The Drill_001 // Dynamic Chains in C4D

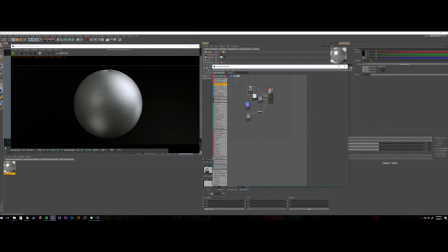249s
Some of that reference that I just pulled up there was the case. So just working through the materials right now,
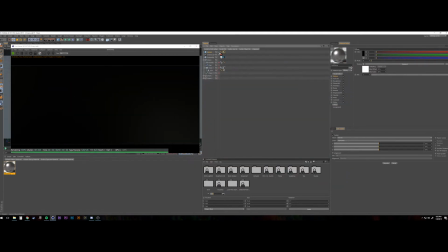256s
just playing with different colors just to kind of familiarize myself with what the different options on the materials do.
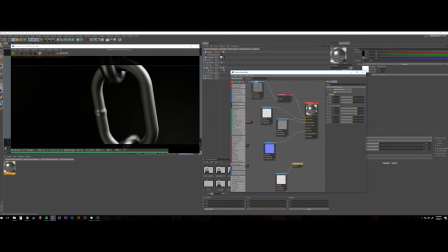263s
I found with having a self-defined assignment like this,
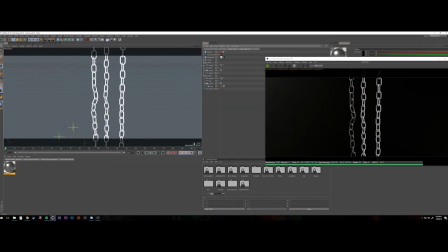269s
it was something that kind of almost forced me to think of what a client might want or might need for a specific project or a specific shot.
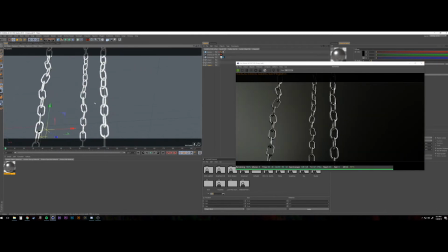276s
So it wasn't just arbitrary colors or arbitrary lighting or anything like that.
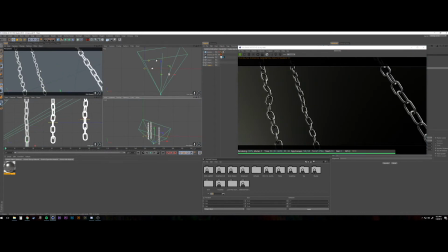282s
So started to frame this up and was looking for a cool composition. I wanted to I like this idea of this like canted angle.
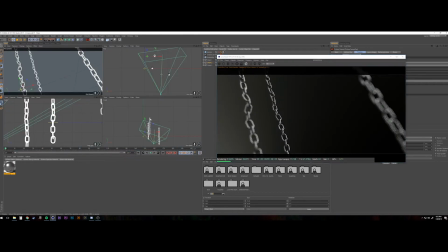290s
It almost looked like you could bring up text in it to kind of show off like maybe a movie trailer or something like that.
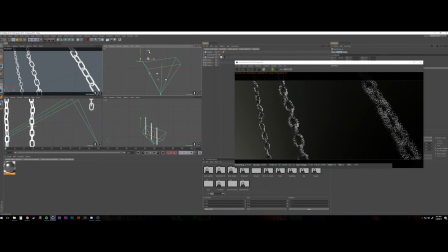298s
I think ultimately the look I went for reminded me of like a Dark Souls or at the end of Terminator 2 or something like that. So what I'm doing here is just duplicating these chains, placing them out and in different ways so that when the good thing
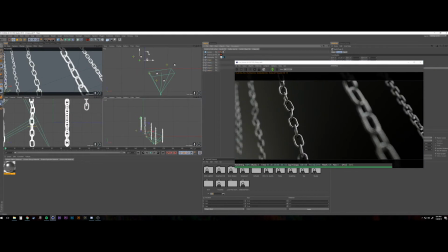316s
about not having cached this already is that those dynamics are all live,
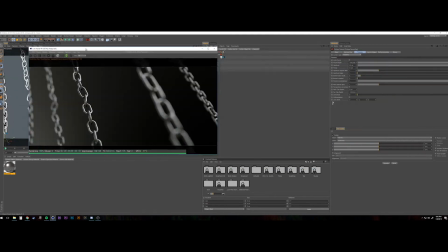320s
so each time I hit play it was getting a fresh simulation,
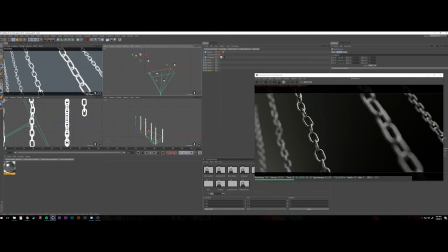324s
and I could kind of tweak those all so I could get a short little animation of what I was going for. With the shots right here, what was nice about it is that with the chain links kind of unfolding,
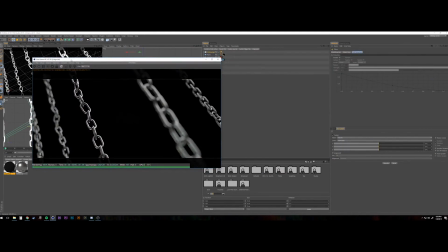339s
it gave it like a natural like wind effect that I was going for. So here I'm just playing with the lighting, throwing in some area lights,
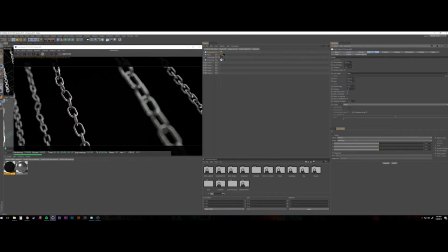346s
and just seeing where the specular pops and highlights are going to hit based on where I'm putting those. And then I started to play with the color. I like this idea of like this orange, like maybe like lava or fire down below.
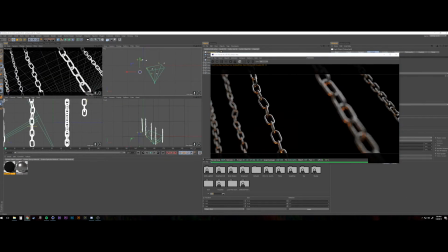359s
So you can see that right there.
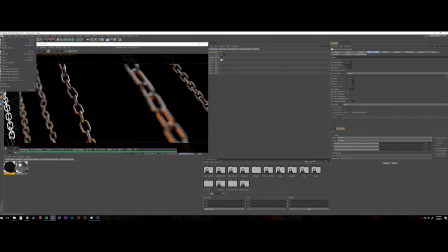361s
And then I think I bring in another area light and start to get a little bit more of a hit from down below,
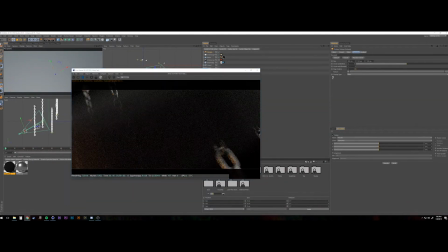368s
so you could really start to see where different lights are coming from.
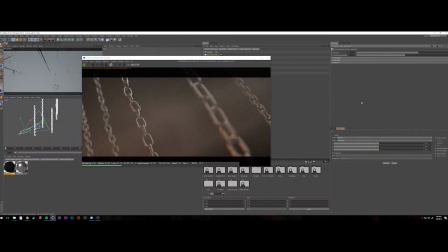374s
So in this stage right here, I was just throwing in some volumetrics to try to get some depth to the scene.
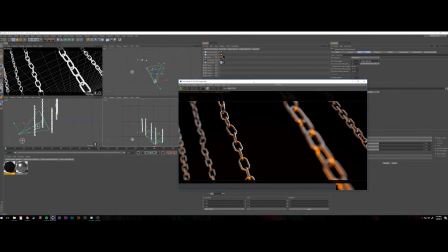380s
I think ultimately what I do is just use a Z depth pass and add in some stock footage of some smoke. So just getting the render all set up here. I think I was good with it.
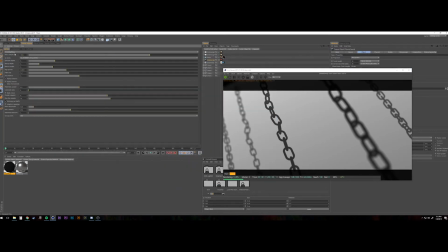392s
I rendered out a material ID pass just so I had it. I actually rendered out the wrong Z depth pass.
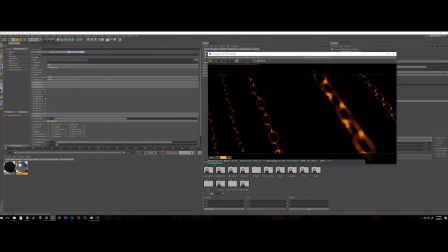399s
Now that memory serves, I think it was tone mapped instead of linear, or linear instead of tone mapped, and what that did was just give me a white image.
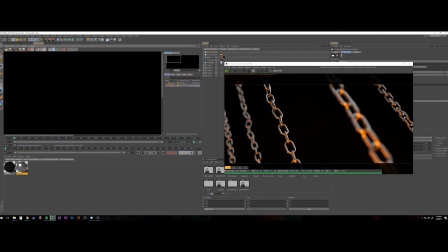407s
So I was not able to use that to add a little depth to the scene, but well, another lesson learned.
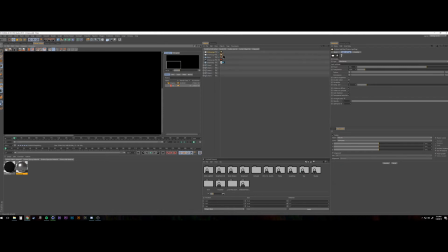415s
So just getting the render set up here, and
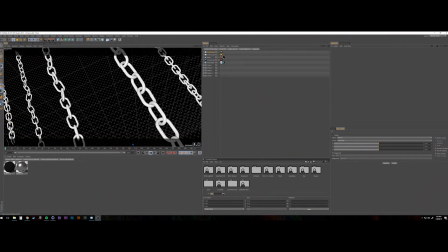420s
just previewing those renders so that we could bring this into After Effects and start to composite the project. There's that render. You can see those chain links are unfurling a little bit. I think at this stage I didn't like how it was all kinked up like that.
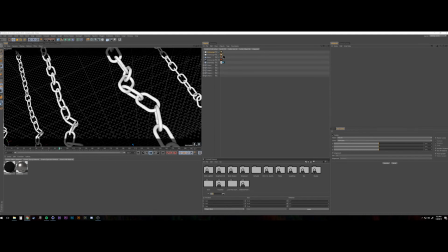438s
I liked how the chain, I liked the look and the fluidity that the chain got when a link did unfold and kind of sent that ripple and shockwave up the whole chain. But what I didn't like was starting this composition with these knotted up chains.
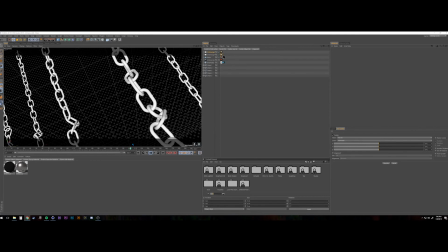456s
So what I'm going through now is just letting the simulation play out. I'm going back into the dynamics tag. I'm setting the initial state again on all of those chains, and then I'm starting the simulation over again. So slowly but surely I started to unfold all these chains and get it a lot closer to where I wanted
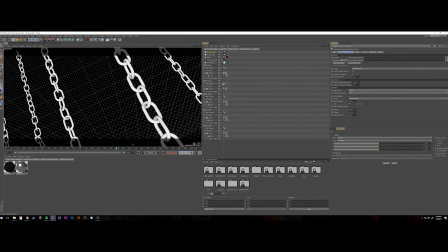474s
it. So about here is where I liked it. So I set that initial state, and then this is the actual render that came out of Cinema 4D as far as the simulation goes.